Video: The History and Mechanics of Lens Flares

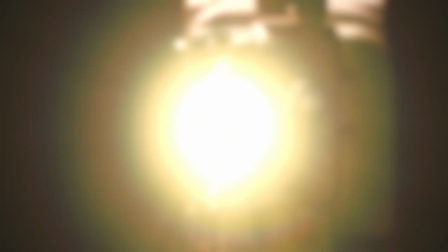You've definitely seen them everywhere, from sci-fi space battles,
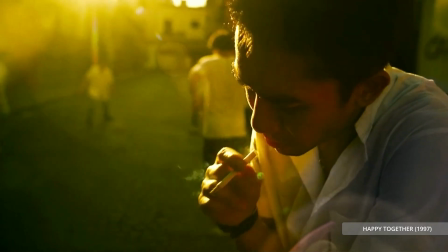to dramatic sunsets, and even in hype music video.
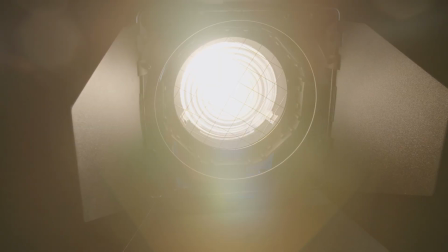Lens flare used to be something filmmakers avoided because it was considered as a technical flaw,
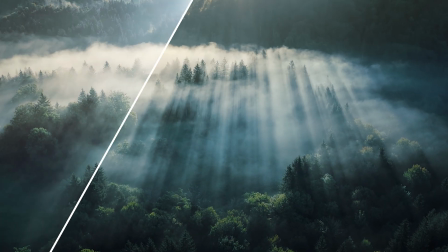but now, they are a powerful storytelling device and design tool.
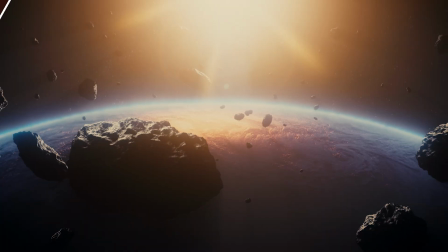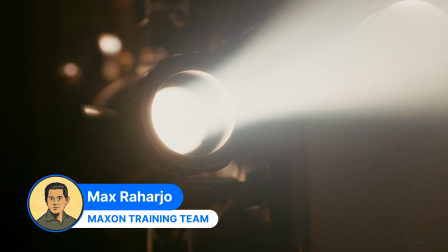Hey everyone, Max from Maxon Training Team here, and in today's video, we are diving into the world of lens flares.
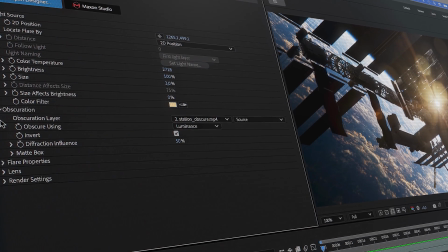More specifically, how you can use Regian Real Lens Flare to craft beautiful cinematic lens flare in your own work,
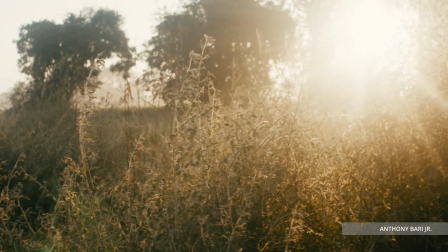without needing to hunt down those rare vintage lenses. And in this video, we will discuss about some topics that can help us understand lens flares,
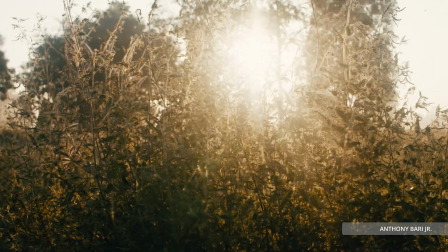their origins, evolutions, and the magic behind the optics. But before we get into it,
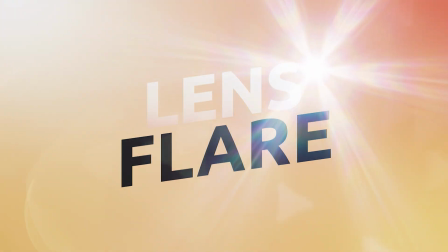let's talk quickly about what a lens flare actually is and how this accidental
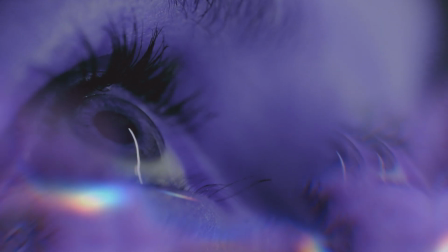artifact turned into one of the most iconic visual motifs in modern filmmaking.
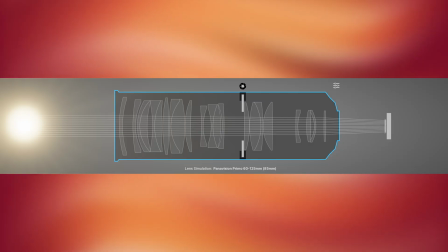So, lens flare happens when a bright light like the sun or a headlight hits the lens from a specific angle and scatters.
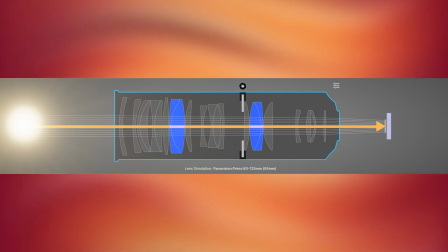Some of that scattered light reflects off the internal lens element and the camera sensor, creating ghosting and streaks on your images.
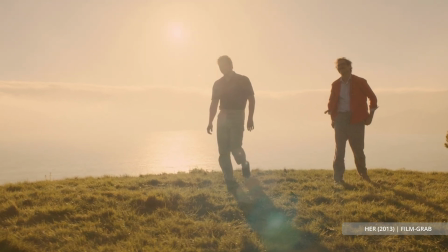Some flares are subtle. Meanwhile, some are wild.
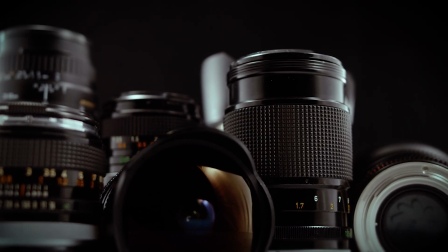And depending on the lens, sensor, and the lens angle relative to the light source, lens flare can look completely different.
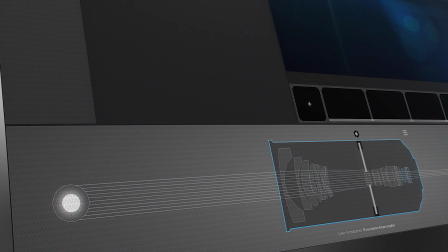Wide-angle lenses or lenses with many elements usually flares more. And the shape of the lens flare really depends on the lens design.
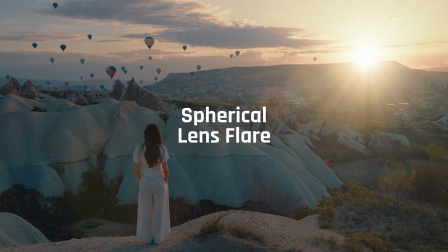A lens flare from a spherical lens will look totally different from its anamorphic cousin.
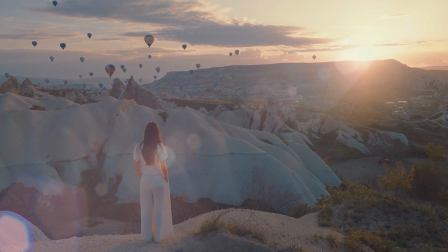There are different types of flares like ghosting or those soft color blobs all around the image,
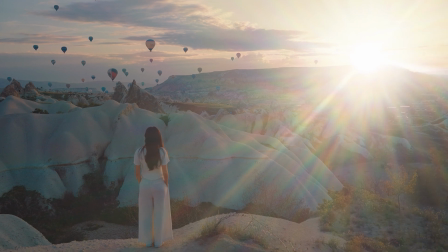streaks or the colorful lines, and veiling glare which gives you that soft rainbow haze over the image.
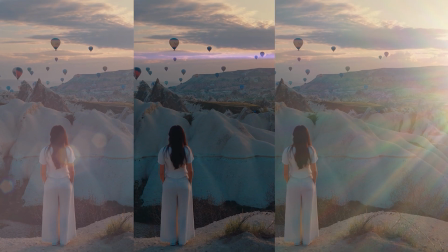And each of this look really influenced by the internal design of the lens,
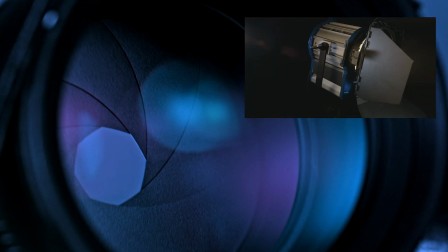the shape of the aperture inside the lens, and the quality of the light traveling into the lens.
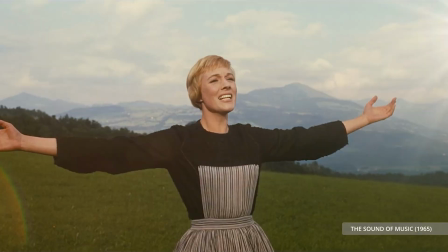In the early days of cinema, lens flare were unwanted and considered as a technical flaw.
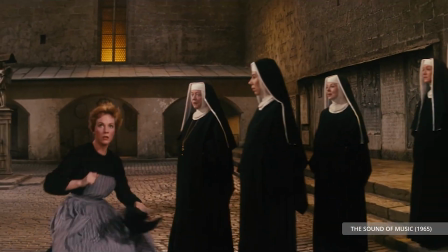Directors and cinematographers went out of their way to avoid them.
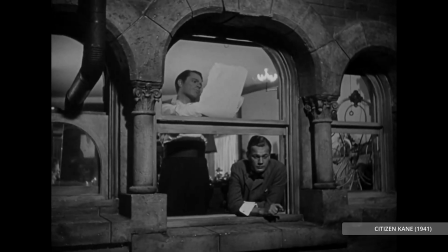That's probably why whenever we watch the great timeless classic movies like Orson Welles' Citizen Kane,
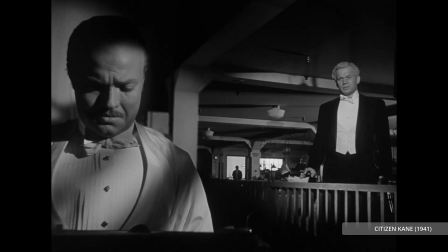we hardly seen any lens artifact like lens flare.
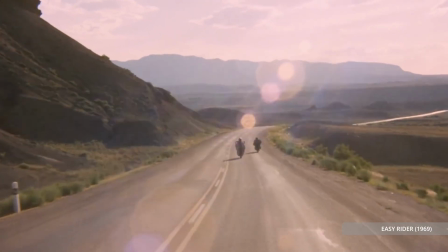But that changed in around 1960s when filmmakers want to showcase that their movies weren't made in a movie set.
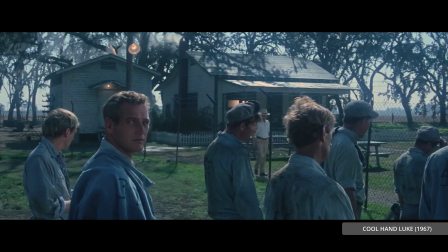The captured Lens Flare turned the look of the movie to feel more like a candid documentary and established the sense of authenticity.
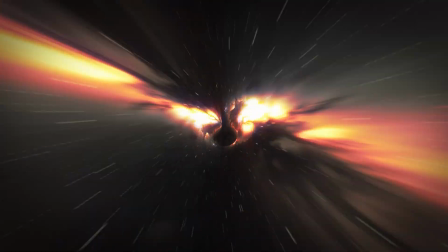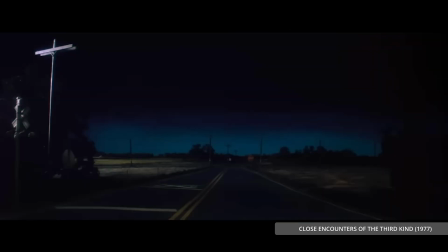Later on, Steven Spielberg started using Lens Flare as a storytelling device to evoke realism
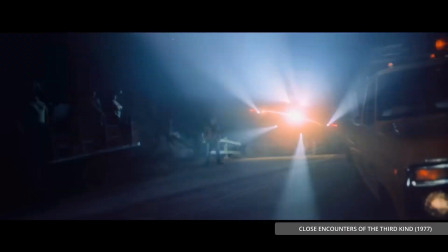and emotional depth in his movies like The Close Encounters of the Third Kind,
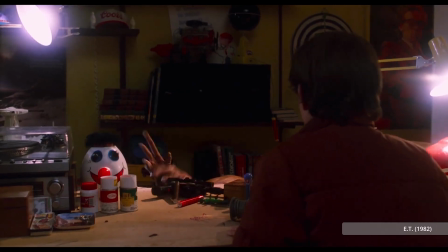as well as in Indiana Jones and E.T. Then in 2000s, J.J. Abrams took it to a whole new level.
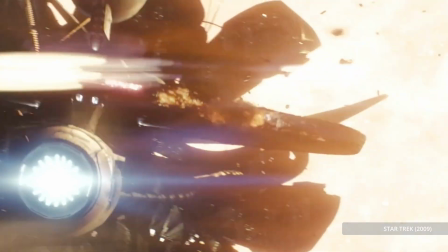Movies like Super 8 and Star Trek showed a bold aesthetic use of lens flare to add energy and style.
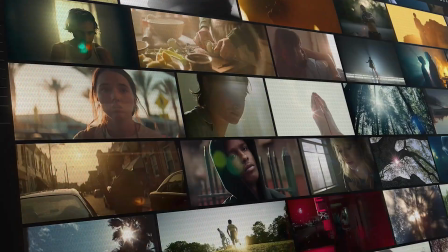Eventually, lens flare becomes synonymous with stylized storytelling.
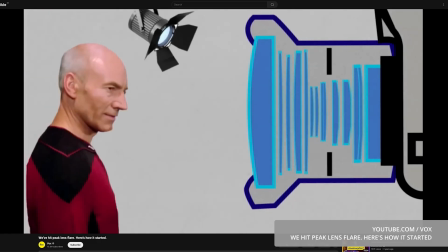And by the way, check out this excellent video from our friend at Vox, which discusses exactly about this.
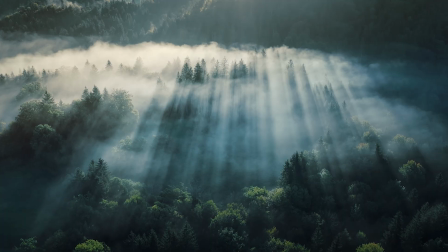Lens flare used to be a mistake we always try to avoid, but today it transforms into an artistic choice.
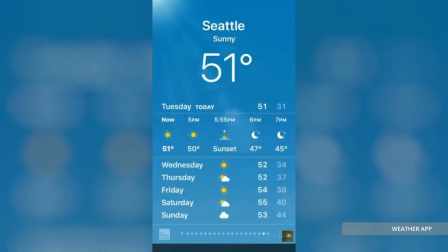Today's lens flare are not just used for realism, but as a design element, especially in digital content where cameras don't produce them naturally.
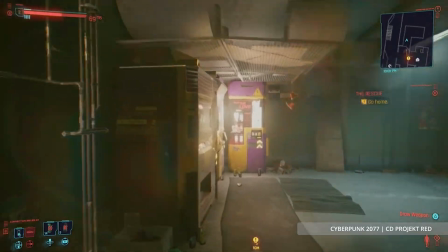Video games replicate them for the atmospheric immersions, and for filmmakers they signal cinematic quality.
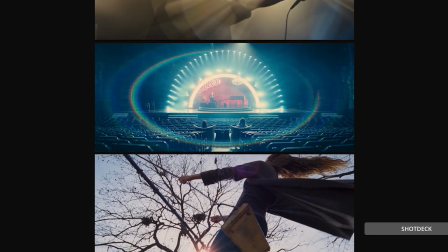But the real secret? They must be intentional. They need to support the narrative or guide the attention, not just because they look cool.